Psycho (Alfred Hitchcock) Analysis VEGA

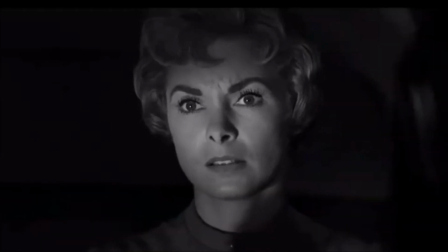0s
Psycho. The classic American thriller, released in 1960, directed by Alfred Hitchcock, is known for what exactly?
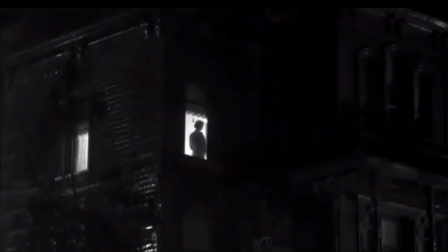8s
The suspense? The black and white rather than color film? The iconic shower scene?
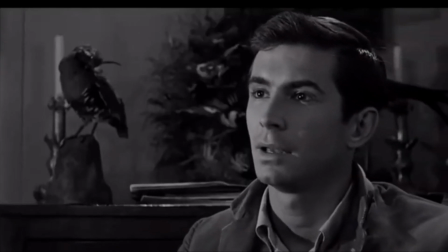13s
Well, the answer is simple. Yes. But when looking further into the film, one might discover it's much more than just dramatic close-ups of screaming women
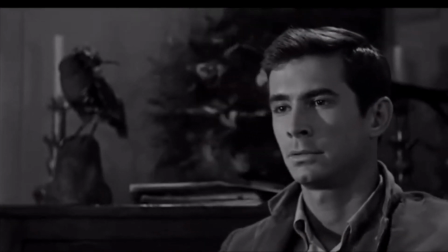26s
accompanied by spooky music. In fact, if it weren't for Psycho, we might not have the modern slasher franchises we know and love today.
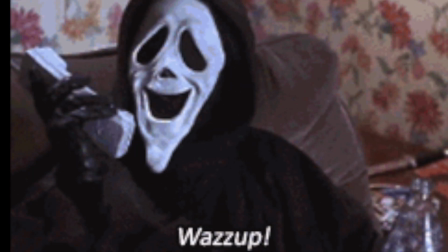33s What's up?
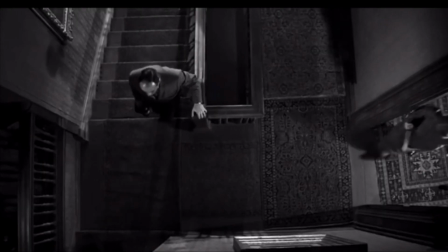39s
With one film, Hitchcock was able to revolutionize the horror genre.
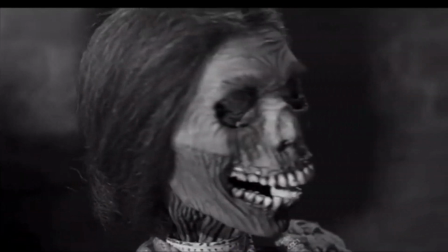43s
Today I'll break down only one of his iconic Psycho scenes, and you'll understand why the movie is considered a classic.
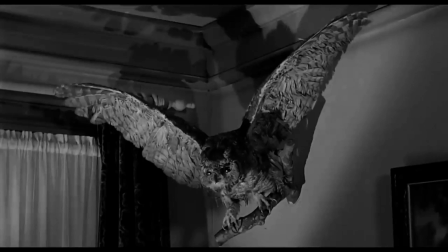52s
Before entering, Marion looks around the room, studying the stuffed birds as shown in her point of view shots,
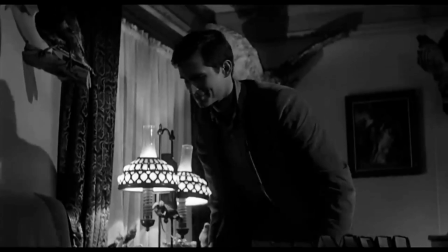57s
highlighting the significance of the predators, and perhaps hinting that Marion is the prey.
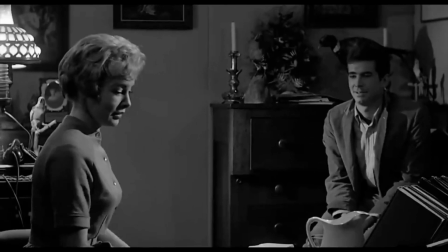65s
He orders Marion to sit down, and she does so obediently, once again enforcing his authority in dominance.
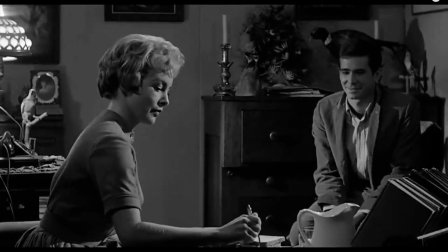72s
As she sits and begins her meal, we see Norman looking at Marion, even when she's not looking at him,
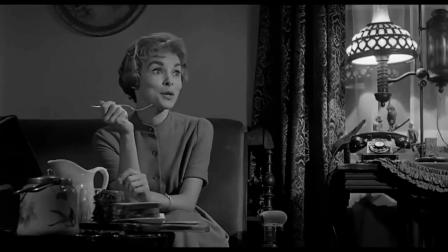77s
perhaps studying her out of lust as he watches her with a sinister smile. In this shot, Norman is presented in a low-angle medium shot.
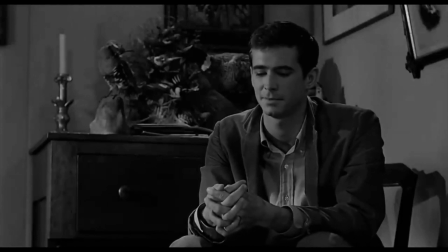85s
This makes him appear taller, thus signifying his dominance. We, as an audience, are forced to look up at him, which gives him more control. The only light source in the shot comes from a lamp to the right of Marion, illuminating her face well as opposed to Norman's face, half cast in shadow.
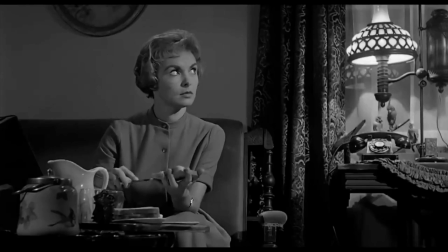101s
Because the only source of light comes from a lamp, the shot is framed in half light, half darkness.
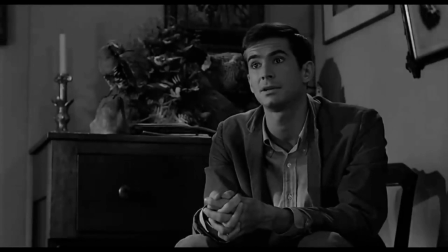107s
Norman's position in the darker side of the room represents his split personality and mysterious demeanor. Right away, the lighting and color of clothing help us to understand the character's frame of mind.
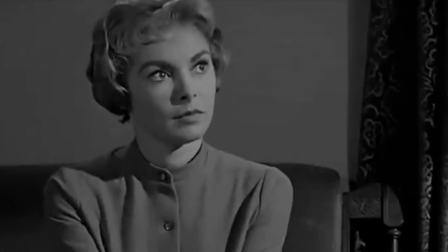118s
Marion is wearing lighter clothing, and her face is well lit by the nearby lamp. This depicts innocence and lightheartedness, while Norman is a complete opposite.
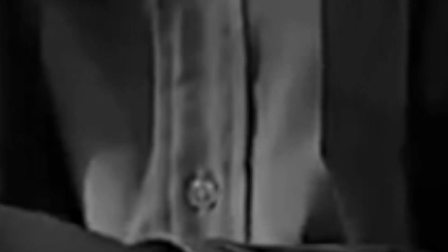127s
He wears dark clothing, and half of his face is painted in shadow.
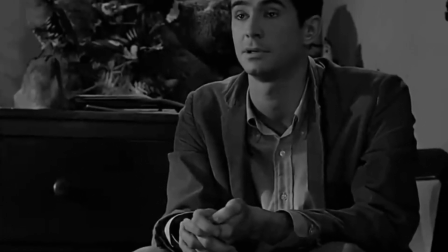131s
The shadow shows two different sides to him, or perhaps reveals the other side of him which we hadn't seen before.
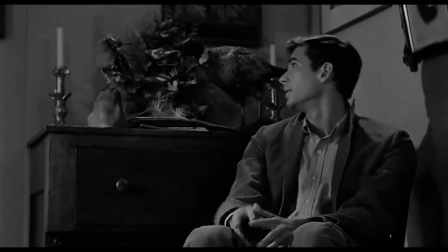138s
Another relevant detail is that Norman's shirt is tucked rather neatly.
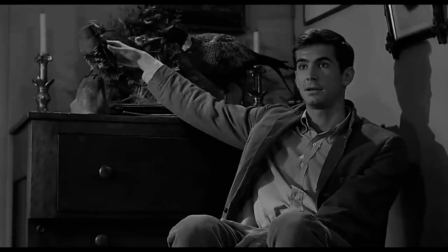142s
Neatness is often the characteristic of obsessive compulsive disorder, and obsessive personality is a key characteristic of a serial killer. Ironically, though, the top button of his shirt is unbuttoned, which shows the divide in his personality.
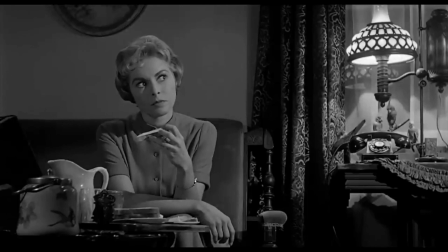155s
In the two-shot scene with Marion and Norman, the audience is positioned closer to Marion and further away from Norman.
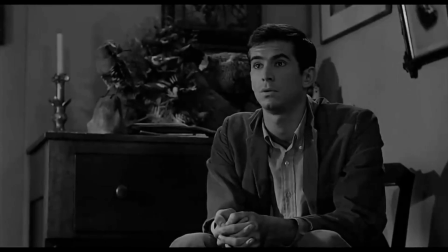161s
This allows the audience to identify more with Marion. The distance between the two is prominent, but we can see Norman leaning in towards Marion with his gaze fixed on her.
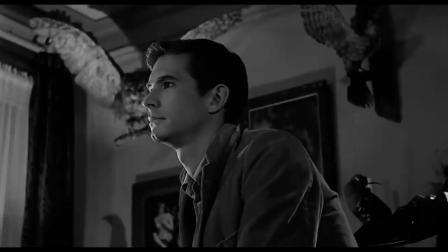170s
In the next low angle medium shot of Norman, he looks nervous. This whole conversation makes the audience a little anxious.
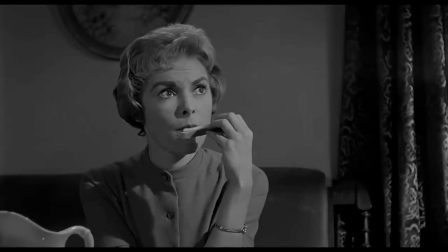177s
It's unusual how Norman speaks with Marion as if he feels nervous around women. This feeling of threat is also implemented by the stuffed owl on the left side of the shot.
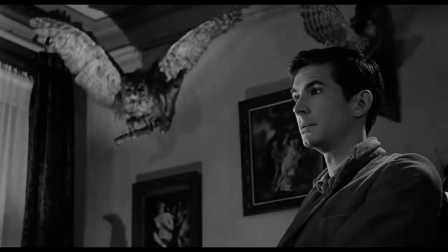187s
The owl's wings are spread as if it were swooping down on its unsuspecting prey. This is similar to the way that Norman is luring Marion in before the kill.
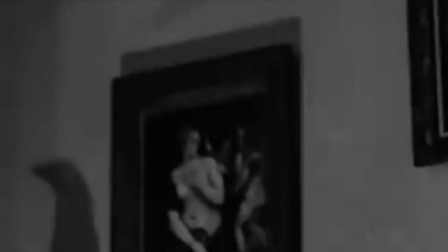195s
Seen in the shot also are two pictures of exposed women, one trying to cover up and the other appeared as a victim of attacking men.
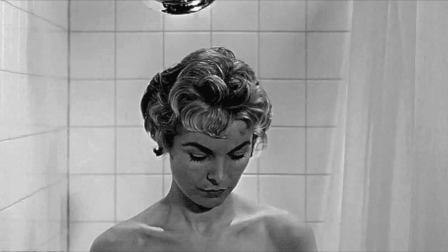202s
This is very discreet foreshadowing for how Marion will be vulnerably exposed, then attacked.
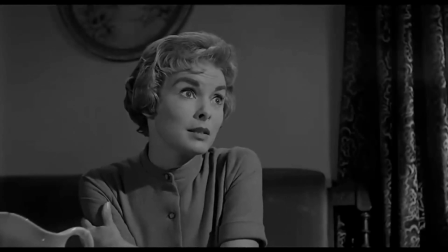208s
We can see Norman aggravated from Marion's rather casual suggestion to put his mother in an institution.
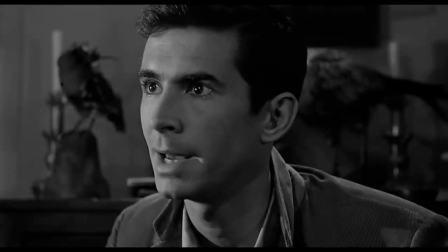213s
We get a close-up shot of Norman's face to further showcase his anger. He leans closer to Marion and his face is cold, stern, and threatening. The shots change from close-up to extreme close-up, causing the audience to feel anxious as we are unsure of how Norman will react.
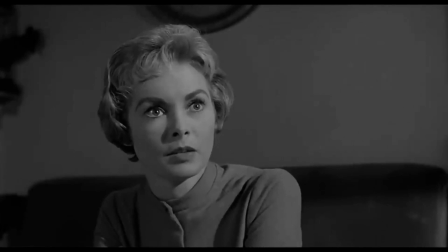229s
We can tell by Marion's expression how she feels isolated and uncomfortable in this situation. We get a medium close-up shot showing her apprehension.
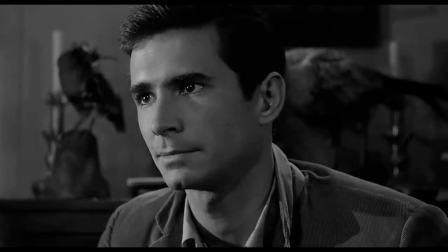237s
The feeling of menace arises again as more sharp, high-pitched music plays, yet it's slow, adding more suspense.
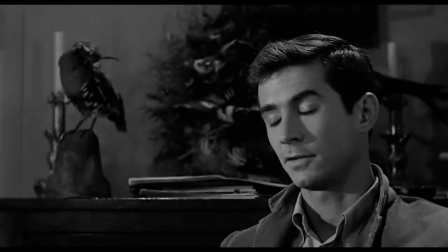245s
Norman finally leans back, admitting he had a similar idea, which puts us at ease for a second.
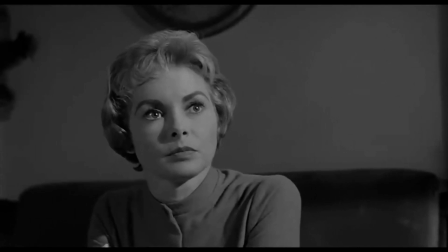250s
That ease, however, is short-lived when he leans forward again and defends his mother with...
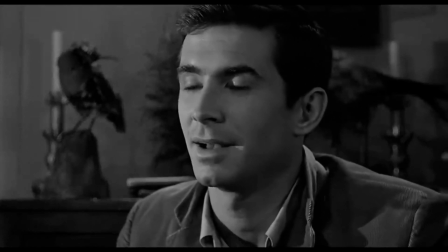255s It's not as if she were a maniac, a raving thing.
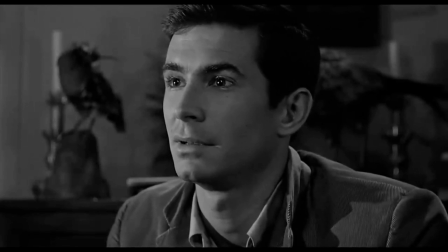263s She just goes a little mad sometimes.
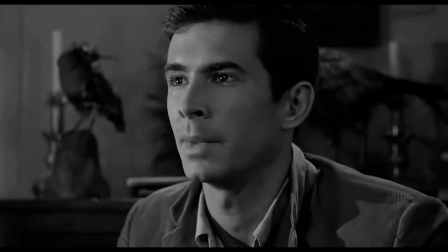269s We all go a little mad sometimes.
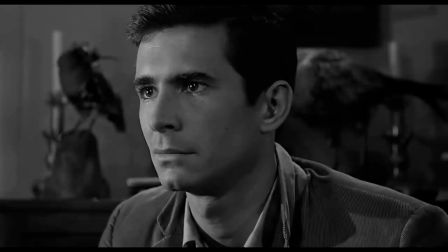274s Haven't you?
Diegetic, non-diegetic music amplifies as the scene progresses, providing more suspense and tension. As Norman gets angrier, the music becomes more sinister, implying that Norman is a serious threat.
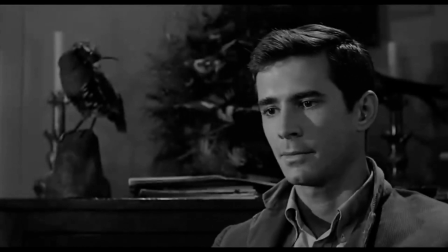287s
We also see the fright on Marion's face, which unsettles the audience. Norman leans back after his rant, providing the audience with a sense of calm relief.
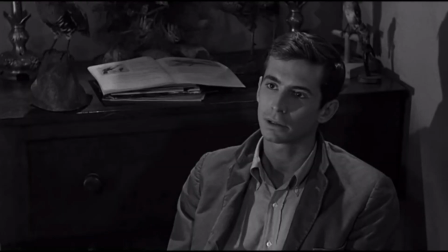296s
After the conversation, Marion stands with a low angle shot towards her and a high angle shot towards Norman, shifting their dynamic and giving Marion more control.
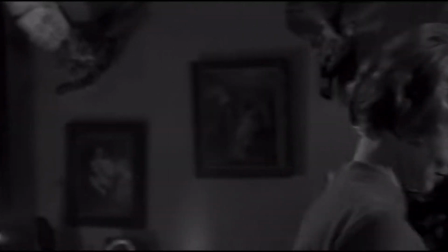304s
She walks out of the room, declaring her need for a shower, unsuspecting of the events that follow.
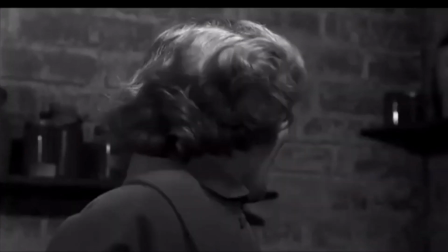309s
Now that you have more context, allow me to further analyze some details of the scene and its characters, specifically Norman.
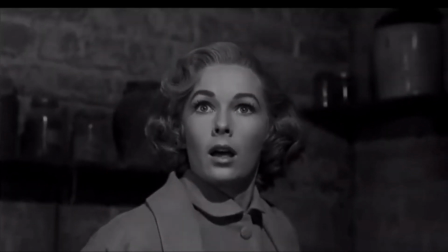316s
We discover later in the film that Norman suffers from some kind of split or a multiple personality disorder.
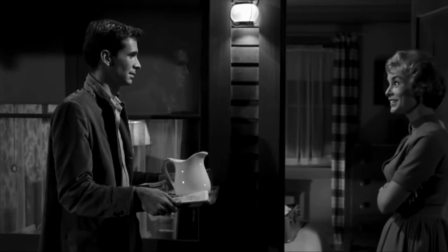322s
Signs supporting this discovery can however be seen here. Norman often contradicts himself.
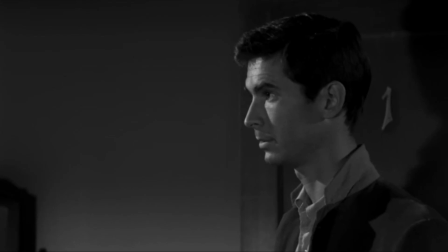329s
Earlier in the film, he tells Marion she'd be doing him a favor by having dinner with him,
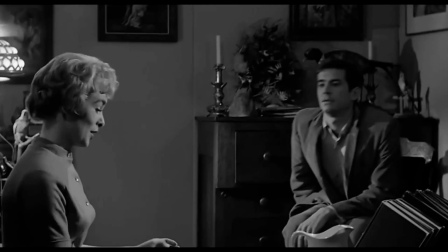333s
and he'd let her know when the food was ready for both of them. but by the time it's prepared he tells her he's not hungry and it's all for her
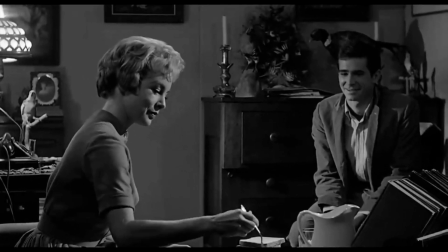340s
when she begins her meal he tells her she eats like a bird implying that she eats smaller portions then he laughs admitting that birds in reality eat a lot
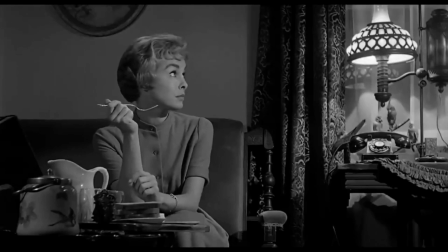349s
he later talks about his love for taxidermy how it's a great hobby for him when Marion tells him every man needs a hobby he
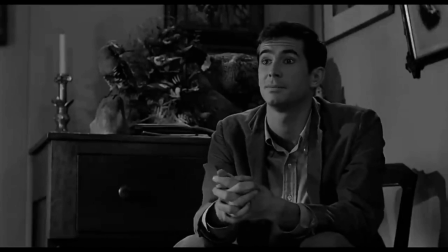356s
corrects her by saying it's more than just a hobby this further supports the idea of him having a split personality disorder as his opinions are often unreliable and changing
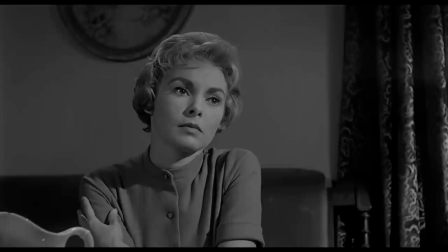366s
After defending his mother, Norman confesses that he doesn't hate her, rather, he hates what she's become.
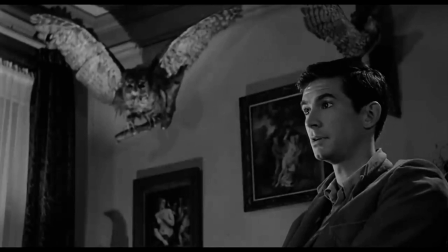372s You understand. I don't hate her. I hate what she's become. I hate the illness.
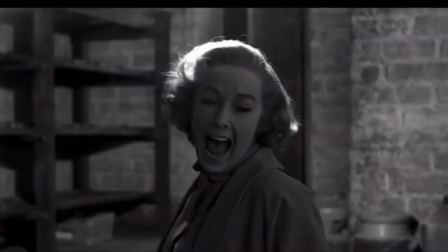382s
Obviously, we discover towards the end of the film that his mother is dead, and he often likes to dress up in her clothing while murdering innocent people, kind of roleplaying as her.
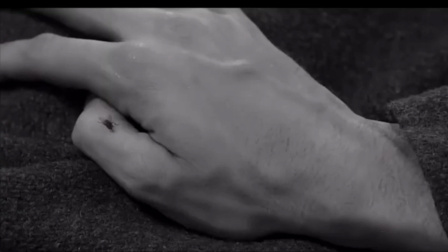391s
So it's clear in this scene he's truly confessing his hatred for himself and his own illness, referring to a split personality disorder.